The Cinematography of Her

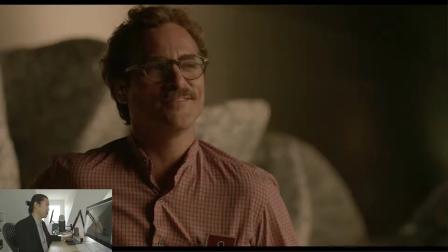1490s
Really, really interesting. And he has this clothespin there. I never understood what that was fully. And here's when I think they start to like really fall in love. You know, they're analyzing other couples, and she's like, "Wow, you know, you are really good at reading other people.
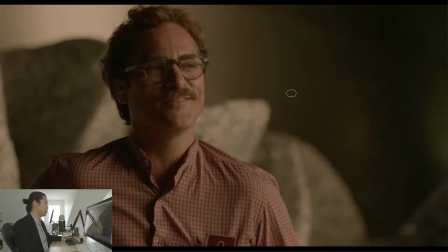1505s
You know, you can look at them, you can read into their lives. Like you're really sensitive." And she likes that about him.
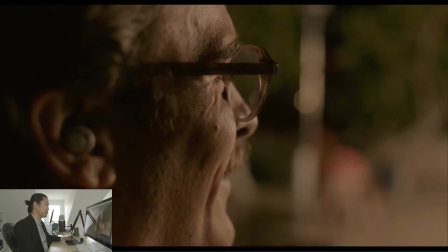1510s
You know, and she's in his right ear. In the right ear. So this is how they do a close up of Theo and Samantha. It's in focus of his glasses, which is interesting because it's talking about the lenses that he sees the world through.
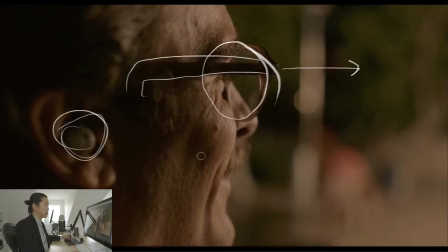1527s
So like, what is he looking at while he's talking to her, you know? And she's here in the earbud. And this is how they do the close-ups, and it's really interesting. And it's very shallow focus, and it's like this is intimate.
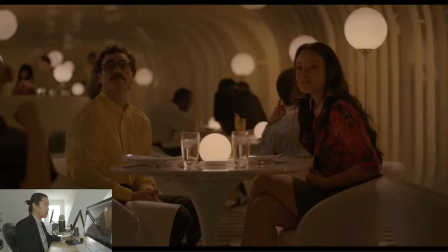1538s
This is an intimate shot between Samantha and Theodore. Kind of interesting. So she sets him up on the date, and at this point they're just friends. Like, so I think she wants Theodore to go and be happy, and she doesn't know what love is necessarily. And he says that she doesn't know what it means to lose someone,
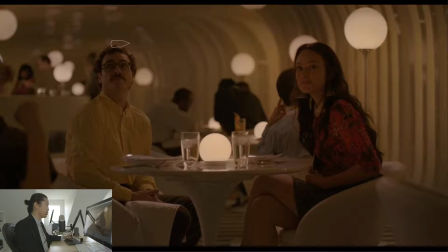1558s
you know, and that sets her off in an interesting way of trying to understand what that means. So he goes on this date, and this talks about real world dating, like after marriage or after a long-term relationship. I don't know how many of you guys have had to do that before. It's interesting.
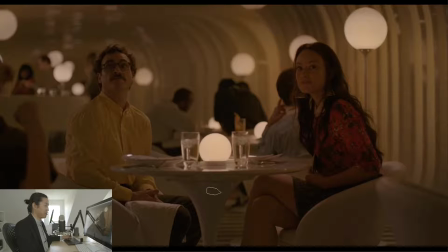1576s
You know, you're not quite a full person after a divorce or after a big breakup like that. You know, and meeting new people is like kind of terrifying, and it's hard, and they both get super drunk, and I think they both understand how awkward this kind of is. And what I would say here is that this mini frame here, this framing
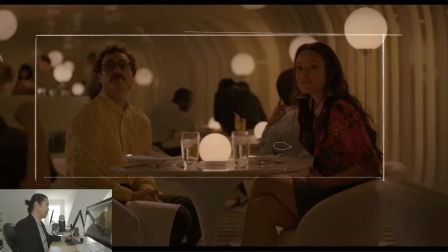1595s
reminds me of, not that this movie's in widescreen, when he was first meeting Samantha, the computer, right? So this reminds me of that framing, where we're on this side of the world. It just seemed the same to me.
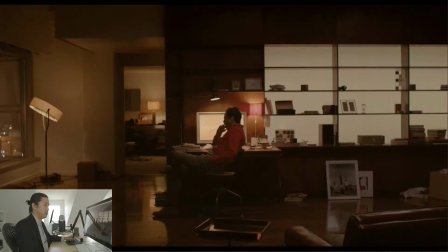1606s
Let's see if I can go find that. It reminds me of this.
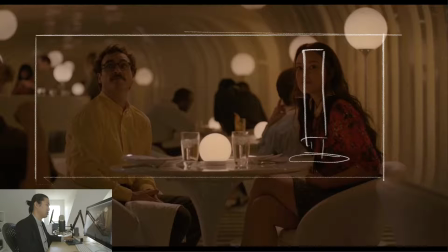1611s
So is this going to work? Right? So he's talking to a real world person versus the computer. And that's kind of the comparison that starts to happen here. It's like, well, this relationship with this OS is okay.
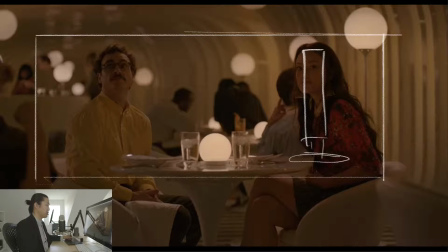1626s
It's weird, but it's not something that I understand or is accepted. But here's a traditional relationship where they met in person. And we'll see how this goes. But this sets that up to me, that it's like you're comparing. How is it Samantha versus Olivia Wilde?
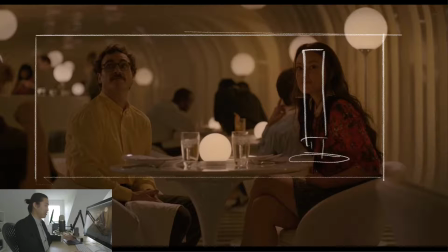1639s
How's that going to go? These days, you'd be like, I think Olivia Wilde would probably be the one to go with, but, you know, in his world, in this future, maybe not.
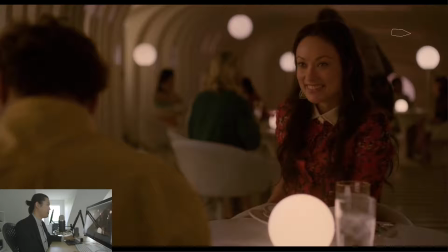1648s
So she's clearly interested in him, though I don't have a great read on her character, like what her deal is. I don't know why. Did she have kids? There were, in the emails, they had pictures of her with kids and dogs, and it's like, oh, she's like a, you know, a normal person, right?
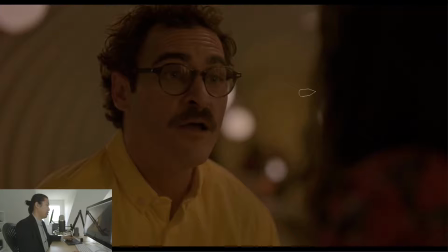1663s
Is that what's going on? And she's clearly engaged with him. And this shot, this frame here, we'll talk about that later. And how it relates to, I think, Samantha, you know, and he likes her too,
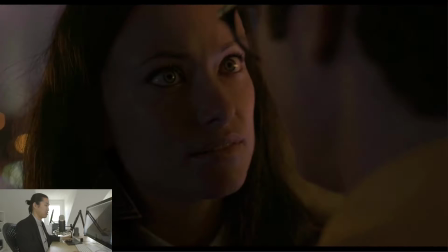1675s
sort of, you know, he got really drunk, and he's telling her like a weird story, and they start to make out, and then she basically asks him, she's like, you know, at this age, I can't be, I don't have time to be in a relationship with someone that's not serious.
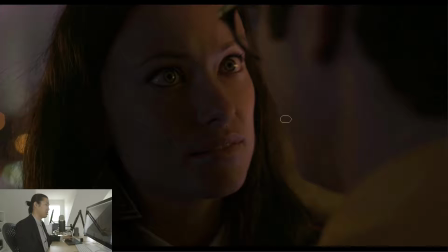1690s
And, you know, he's still getting over his wife. I think he was just looking for like a fling, or he wasn't looking for anything. Someone set him up on it, and Samantha pushed him into this. He wouldn't have done this. And he's realizing that he's like, oh, this is a mistake. Like, I don't know you. I don't really like you, I don't think.
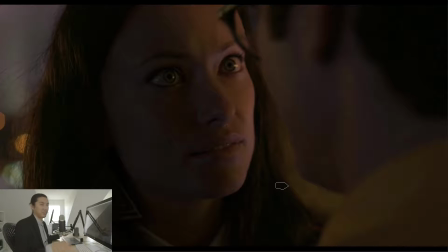1706s
You know, we were just going to, you know, have sex and he's going to feel better. That's what he was going to do. And she's like, you know what? That's happened to me before. I don't want to do that. And he just realizes, he's like, this is just, I'm not ready, and this isn't right.
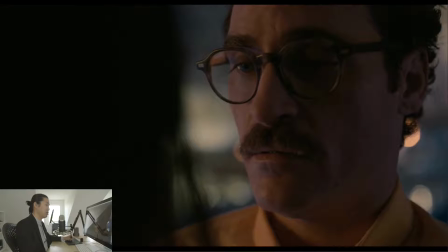1718s
And then she gets really hurt and, you know,
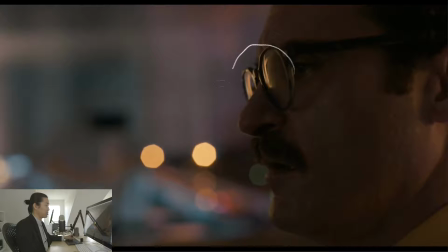1723s
ends up in a sad world. And so we have this close-up on his glasses again, and he's like looking off into the world. There's a lot of close-ups on his glasses, and there's a lot of metaphors here about his eyes and what he's seeing, and how these glasses are,
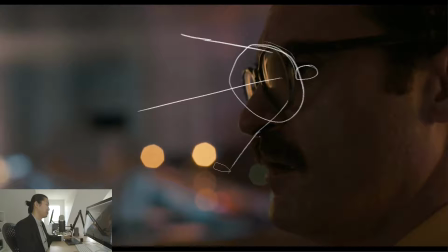1738s
I think in a way the glasses are a metaphor for him seeing the world and the story about his past. Like they say, the past is the story you tell yourself. I think these glasses are like, you know, the old way.
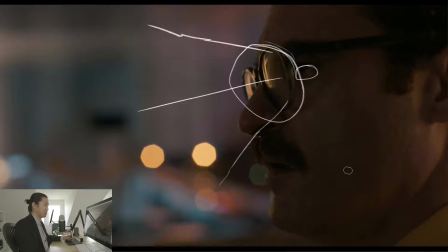1752s
He's seeing the world through old lenses, you know, dirty old lenses. And it's like, I think that's what's going on in this film. And there's a couple scenes where he takes them off, where it's more intimate, and he sees things in a newer way, in a fresher way. And I want to talk about the fresher way pretty soon.
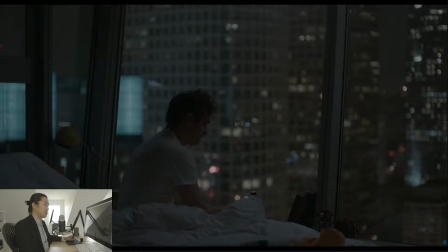1767s
So he's just come back after that date. Things didn't go very well. I mean, I think they went fine for him. If he had just lied, he could have had sex with Olivia Wilde. But he didn't. You know, that's not what he's looking for. He's older. You know, that's not what he's into right now, and he doesn't want to hurt her and just get deeper into that mire.
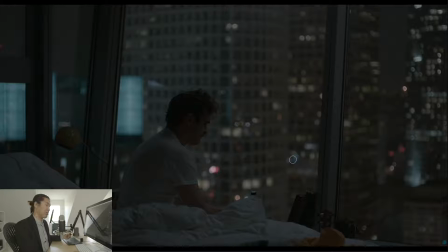1785s
Getting through a divorce, I think, makes you think a lot about entering new relationships with people. And what I want to talk about here is the comparison between Samantha and Olivia Wilde. So that's what's clearly being set up here. Samantha versus Olivia Wilde. OS versus a real person.
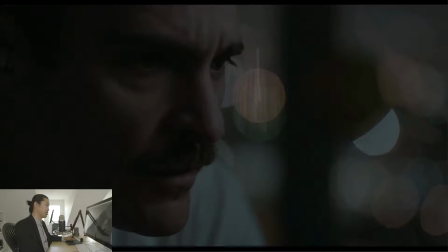1801s
So he's talking with Samantha. He's like, that didn't go well. You know, he's in his own head, right?
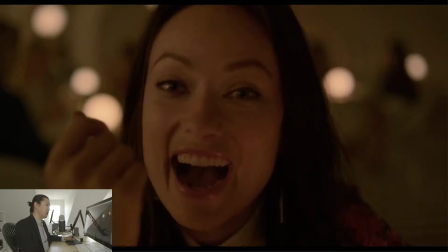1805s
And we'll talk about that later too. What I want to talk about with Olivia Wilde, and kind of like some of the bigger arc of this movie, is this movie takes you through, both through flashback and through his experience with Samantha,
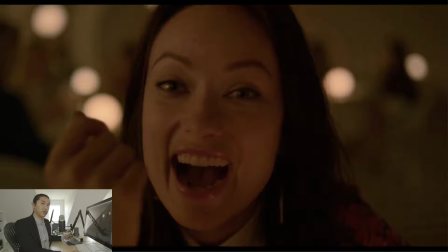1820s
the different stages of a relationship. And he talks about it. He says, he's like, you know, like we meet each other and it's exciting. And then it's the honeymoon phase and we have sex all the time and we're just having a great time together. Everything is perfect, you know, but then you enter this new phase where it's like, okay, that's fun.
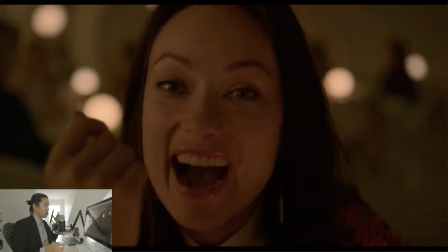1838s
And you start to go through like the real relationship. And then they talk about growing. They talk about growing separately or together. Separately, people grow in different ways. And sometimes they grow into different, you know, different people, different paths, you know, and
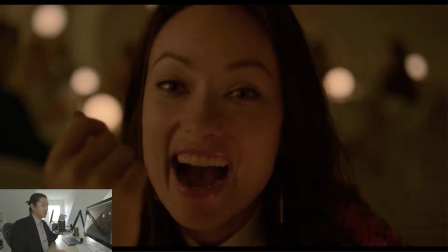1854s
Olivia Wilde has a past, you know, and that cycle where you fall in love and then you, you fall in love and then you fall apart, you know, you fall out of love. That cycle happens maybe multiple times.
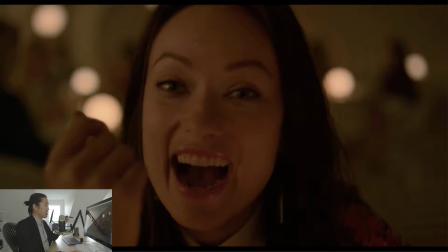1870s
And that's happened to Olivia Wilde. And she says it, you know, she's like, you're not going to have sex with me and leave me like the other people, you know, and it's happened to him. He's in the middle of a divorce, you know, of a breakup. And it makes it hard for humans to trust each other because you have this past, you know, you don't trust each other.
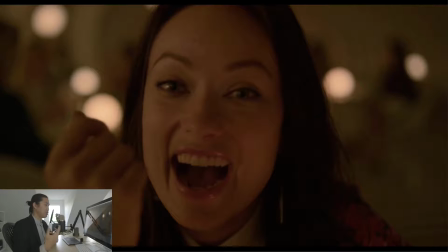1888s
You've been through these things, you know that you can get hurt. And Olivia Wilde has that, he has it, but Samantha doesn't have that. Samantha is like a newborn baby in a way. She was just born on the computer. She doesn't know anything about love.
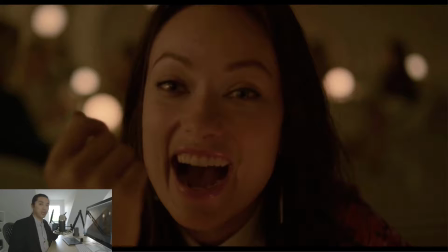1903s
She's innocent. She doesn't know anything about this. She can't get hurt, so she's willing to be open. And he says, I feel like I could tell you anything.
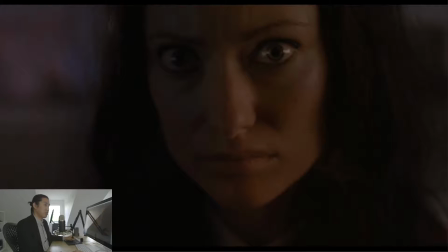1911s
And that's because she has no judgments of him. She doesn't know anything. She doesn't know any better. But Olivia Wilde, she's been through it. She understands this look is, you know, of fear and sadness. And he has the same thing.
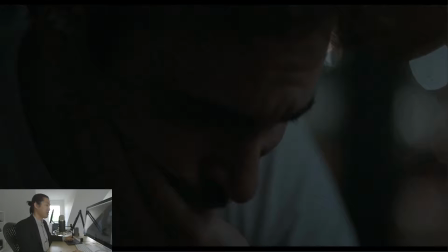1923s
He has the same thing inside of him. You know, but Samantha doesn't have that. And that's something refreshing to Theodore.
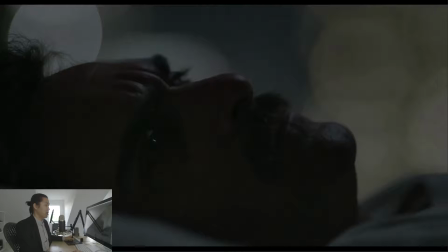1929s
He wants that. He finds that attractive. And they bond and she's trying to make him feel better. And then they have, you know, they have like human OS sex or whatever. It sounds really weird, and especially if you didn't see the movie, it seems really weird. But it's really interesting and well done.
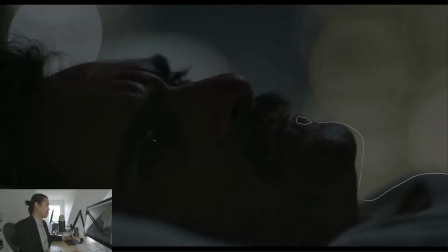1946s
And what I start to see in this landscape here is we start to see the human face in a more abstract way for this. And I think that's a big part of this movie is abstracting the body. You know, this movie is like, can you have a relationship with something that's just in your head, that it doesn't have a physical form?